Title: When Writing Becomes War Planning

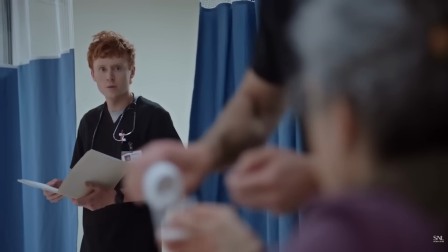[16:11]
The reason why the writers prioritize being truthful is we live in an age of dire misinformation.
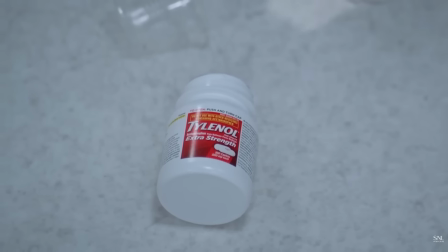[16:17] What are you doing? Are you crazy? Not in my hospital!
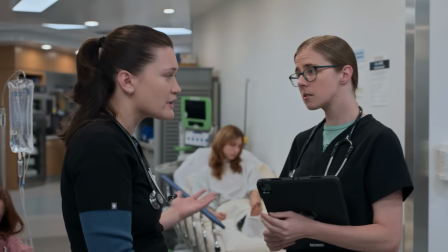[16:22]
The writers feel as though they have an inherent obligation to be as accurate and truthful as possible when it comes to anything representing this medical world.
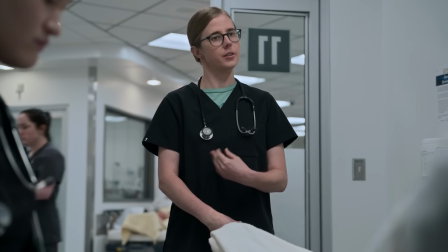[16:31]
This isn't just about entertainment, it's informational and can even be educational for some people.
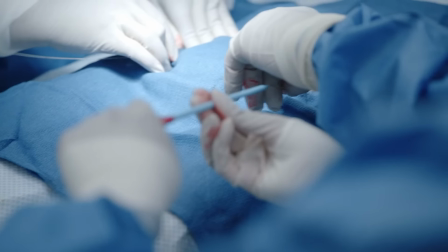[16:37]
That, and the more authentic you are with the material, the more you gain the respect from the audience and even healthcare workers. The writers and show creators themselves are showing and proving that they're putting in that great effort of being as accurate as possible.
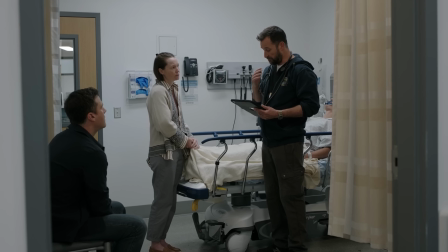[16:52]
And a part of that accuracy is simply listening to the accounts and testimonies from healthcare workers.
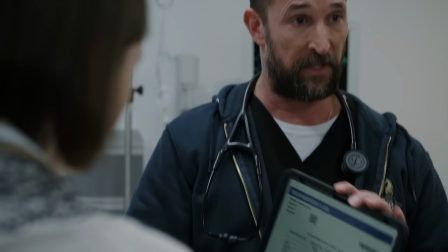[16:58]
This is, after all, a love letter to that industry, representing the many problems within it,
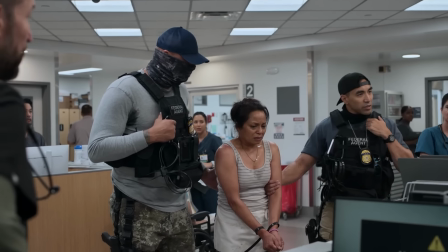[17:03]
along with societal and political problems that affect this space.
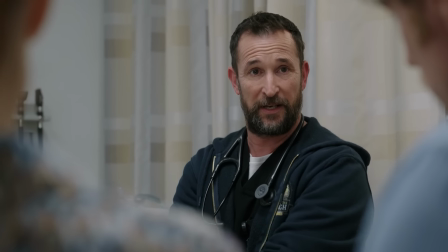[17:07]
Some of these testimonies and anecdotes from healthcare workers end up almost directly in the show.
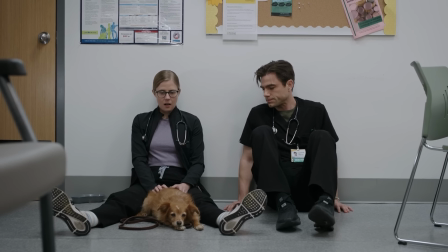[17:13]
Like one of the main examples, and one that happened to be my favorite case due to how gutting it was the drowned child victim. When the creators heard this story, they were shocked. And as soon as she told us that story, we all were like, oh my God, that may be the saddest thing we've ever heard. Then all of us were like, I want that story. I hope I get that one. Unsurprisingly, that episode, which was written by Joe Sachs, was nominated for a Best Writing Emmy.
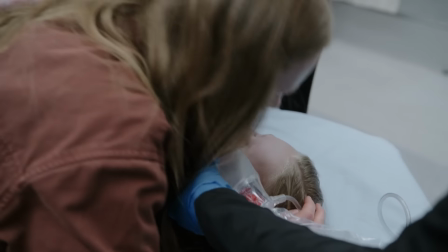[17:39]
And looking at that episode more closely, Joe Sachs builds the somber tone layer by layer to a point where it becomes crushing.
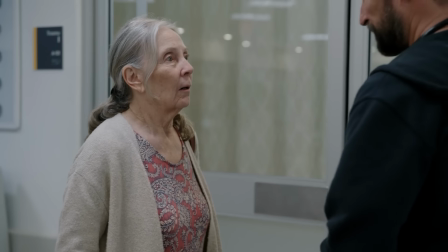[17:47]
It first starts with the grandma giving her heartbreaking testimony, which we see physically starts to break our characters.
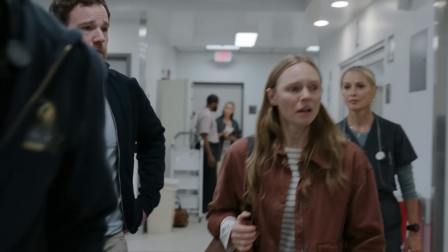[17:53]
The parents then show up and they're obviously gutted,
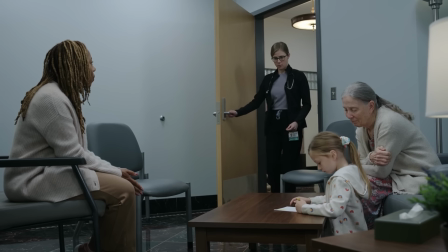[17:57]
but the real genius maneuver here is the juxtaposition of the sister not realizing her sibling is dead.
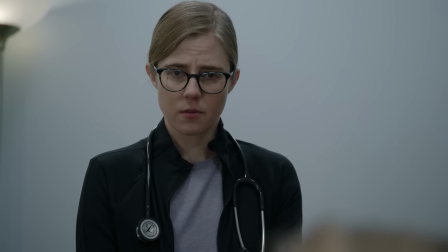[18:04]
She's making her a get well card, and it's also revealed here that her sister saved her life and drowned as a result.
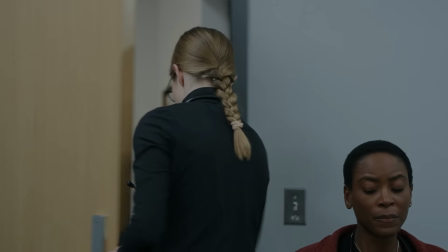[18:11]
Which, you think that's enough to make you cry, but Joe Sachs increases the pressure of this sadness chokehold by having Mel bring out a
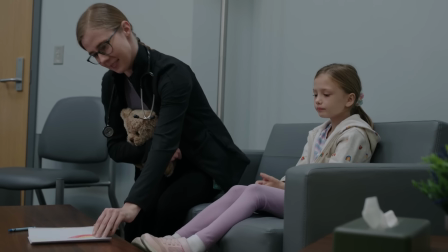[18:19]
teddy bear that this unaware child will use to carry a message to her deceased sister.
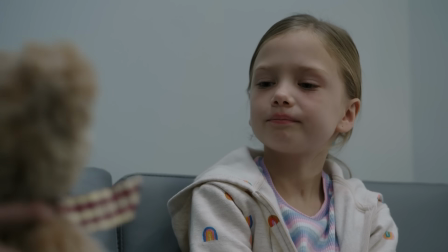[18:24]
All of these layers add up to a point where it's almost impossible to survive this scene without shedding a tear.
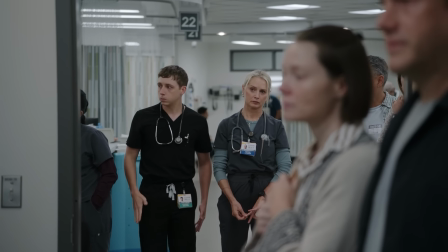[18:31]
This also isn't the only example of real-world accounts in this episode alone,
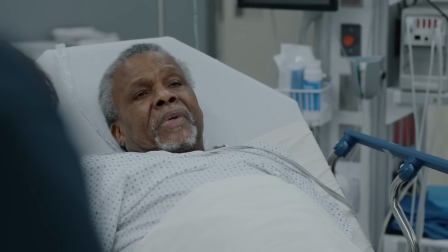[18:35]
because the whole segment of learning about the first paramedics and the Freedom House ambulance service was very intriguing.
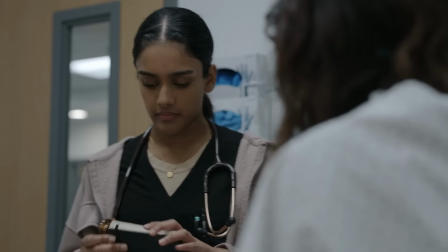[18:42]
So now, zooming out, every episode is laden with rich informational topics that are grounded in our reality,
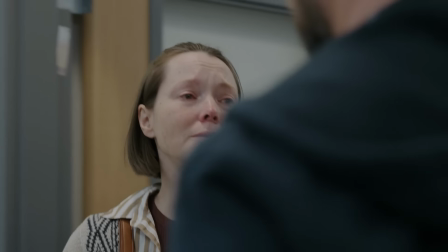[18:49]
making the Pitt itself extremely immersive from how realistic it is.
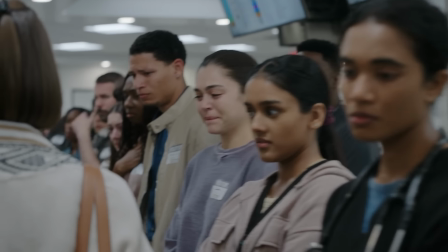[18:54]
Another aspect that contributes to this philosophy is some writers being doctors and the usage of consultants.
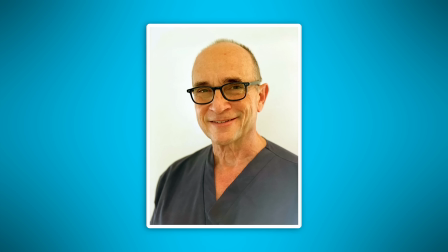[19:00]
Like Joe Sachs, who we were just talking about, is also a doctor.
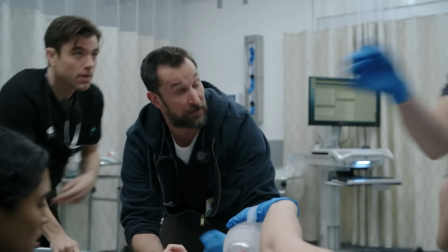[19:04]
This gives him supreme expertise to write for the Pitt and can achieve a level of accuracy that would otherwise be much more difficult for anyone else.
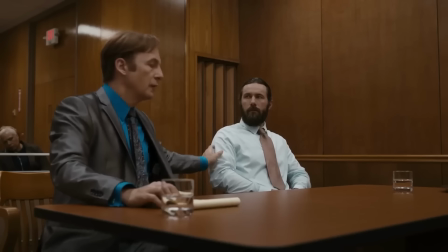[19:13]
If anyone has watched Better Call Saul as an example, then you directly note their usage of lawyer consultants as well.
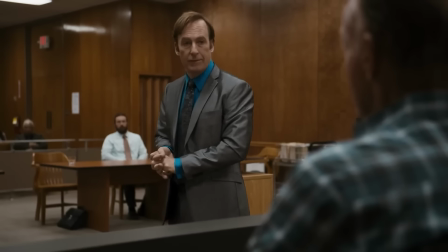[19:19]
This added professionalism grounds this fictional world, not just from a writing perspective, but also being present on set and making sure the actors know exactly what to do physically.
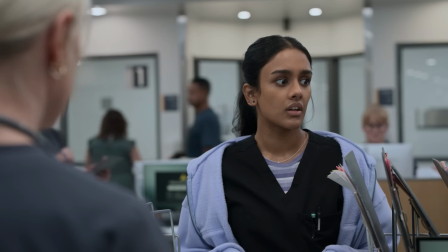[19:30]
Everything needs to be accurate, and it's also okay if you don't understand all the fancy lingo when it comes to dialogue. Because the audience doesn't need to know what all the medical dialogue means, they just need to understand what's happening. And what I say to people is you can turn the sound off on the Pitt and understand what's happening in the scene.
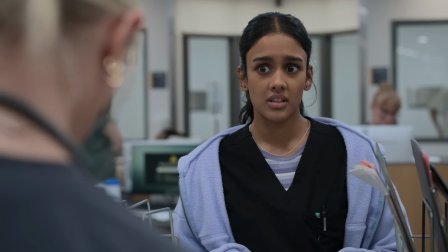[19:48]
The bare minimum should be you having a hard time following the dialogue at times,
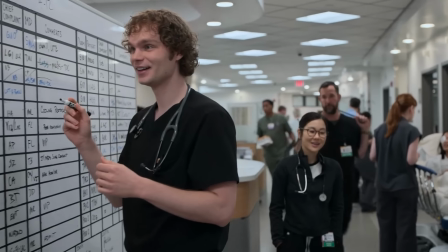[19:52]
because that's fundamentally a realistic response if you don't have that educational background.
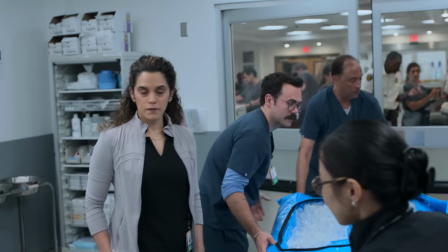[19:58]
This highlights what so many people love about the Pitt: competence porn.
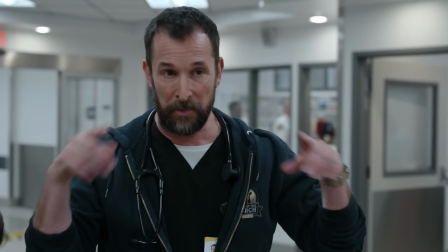[20:03]
While it is a silly term, it communicates that people want to be immersed in a setting that functions at its highest level.
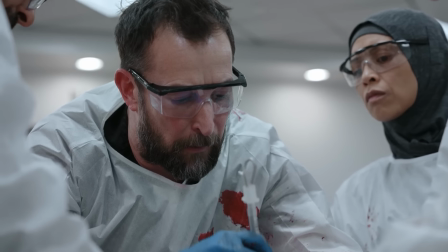[20:10]
Professionals working at their prime.